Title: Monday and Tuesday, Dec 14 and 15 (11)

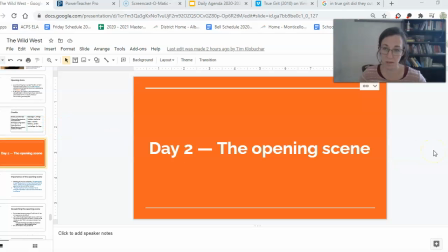Hi, this is the video for Tuesday, December the 15th. Yesterday, Monday, we watched the first 30 minutes of the film. We didn't have time for analysis because my internet went out. So anyway, we just skipped Monday, and today we're going to watch the second half of the film.
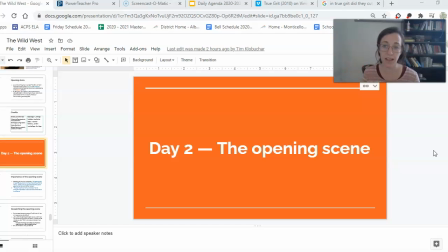So if you were in class, awesome. If you were not in class, hopefully you found a way to see the film on your own. We're going to start class today with about 10 minutes or so of some analysis, and then we'll move into the second 30 minutes of the film.
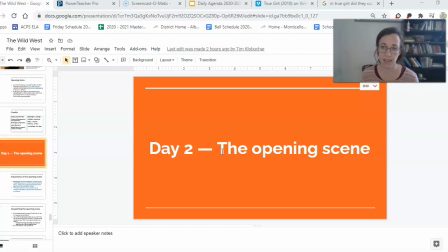We'll finish the film tomorrow, Wednesday the 16th, and then Thursday is a day where the counselors are coming to speak to students. So anyway, here we are on day 2 of the week and really day 3 of seeing the movie.
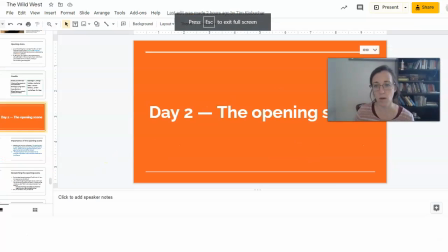And we're going to talk about the opening scene that we saw and the Coen brothers, that's the director's decisions to stage it in the way that they did.
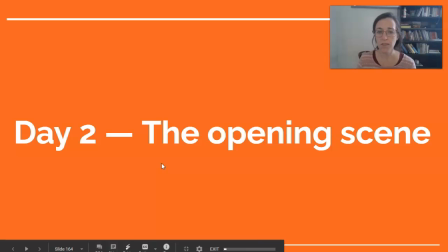I'm going to teach you some film language. All of this should be helpful when it comes to analysis. I'm not asking you to do new stems this week. I'm not asking you to make meaning of what I'm telling you with your writing in the interest of giving you time to catch up.
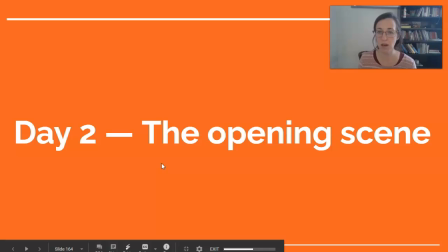But I think this stuff is fascinating, and after the break, we'll come back to it when we're thinking more about the language of analysis.
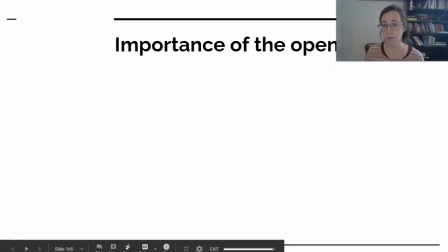So briefly, we're going to think about in all films, there's this really rich importance to the opening scene.
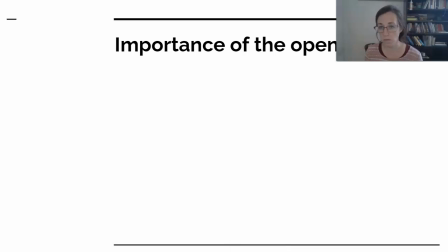As one critic put it,
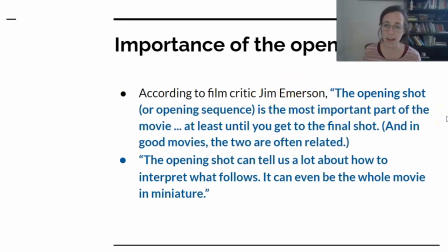the film critic Jim Emerson, the opening shot is the most important part of the movie, at least until the final shot. And in good movies, those two are often linked. He says the opening shot can tell us a lot about how to interpret what follows.
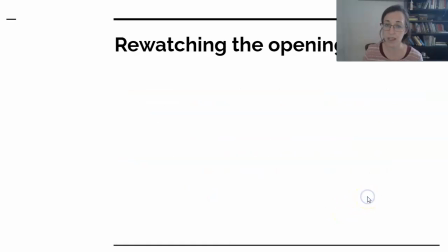It can even be the whole movie in miniature. So we're going to look at the opening scene of True Grit.
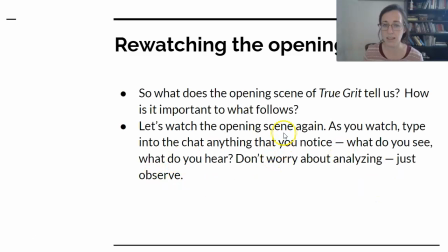What does it tell us? How is it important to what follows? I'm going to show it again to your classmates in the Zoom and ask them what they notice.
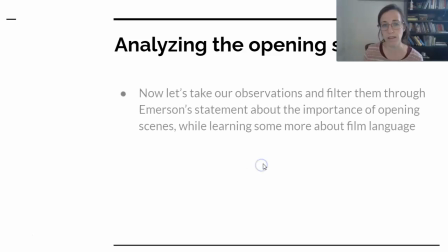And some things that I'm hoping we can think about, some things that we notice,
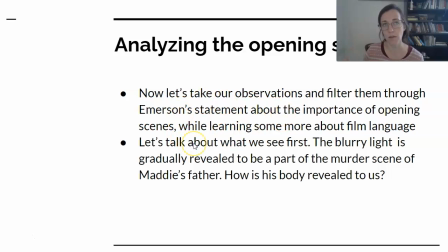is trying to learn about the film language and the theme of our book all coming together.
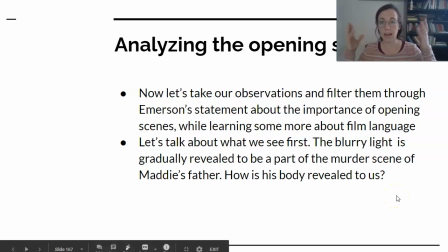So first, when you see, I can't show you on YouTube because of the copyright.
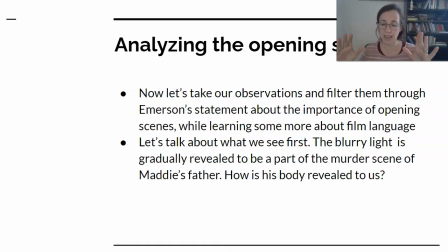When you see the film depicting this, there's this very blurry light as Maddie's voice comes in the voiceover explaining that her father was killed.
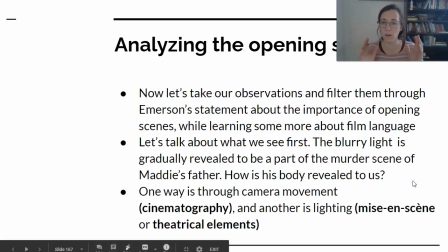His body is revealed to us in this very fuzzy and gradual way.
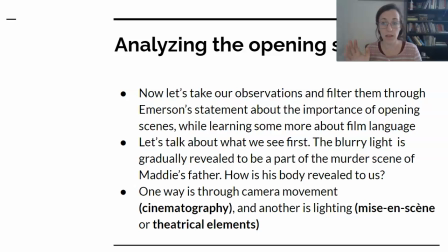So there's two elements at work here. One is camera movement. That's cinematography, the way that the thing is edited and shot. The other is lighting, which is mise en scène, or the way that the thing is staged.
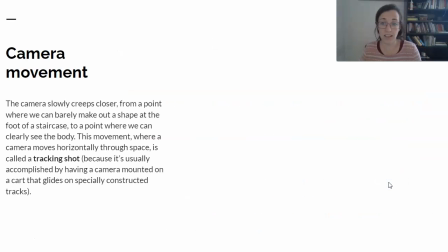And both of those are really interesting in this particular scene. So for camera movement,
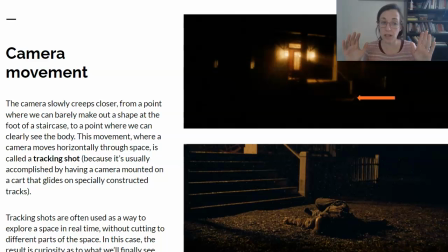our camera starts way back and then creeps closer and closer and closer to the point where we can clearly see the body. So it's that slow panning in. This is called a tracking shot because typically the camera is mounted on a special kind of track.
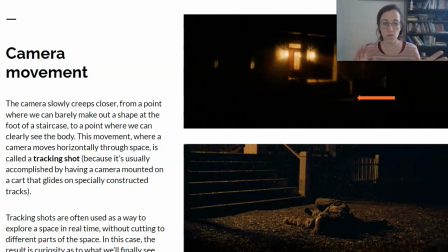So it tracks forward in this case. Tracking shots are often used to explore a space in real time without cutting to different parts of the space. So in this case, the result is a kind of eerie, creepy horror movie quality of what are we going to see up there.
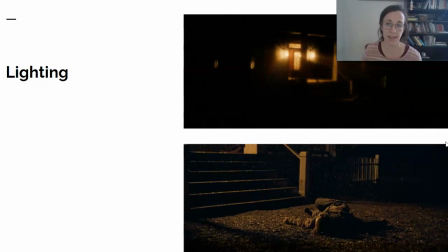The other thing at work here is the mise en scène, the things you put in the scene, which is what mise en scène loosely translates to. The lighting is key. So the upper shot here shows the lights of the Monarch boarding house glowing really brightly and diminishing everything around it outside,
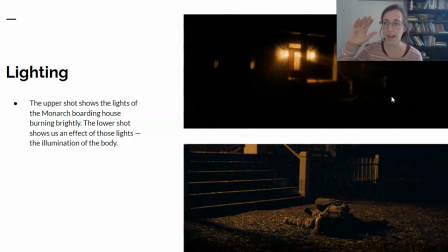kind of the same way that when you see a house that's lit up at night, that light is so bright, it drowns out the darkness around it. That's happening here. The lower shot, though,
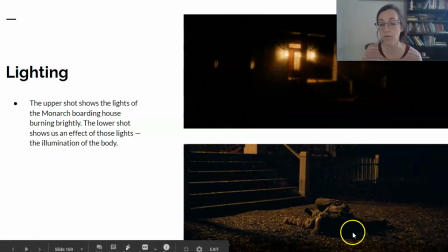continues to come back into the frame or come into the frame more fully until we can see it's illuminating Maddie's father on the ground. So both have a high contrast, which just means there's a lot of difference between the dark and the light.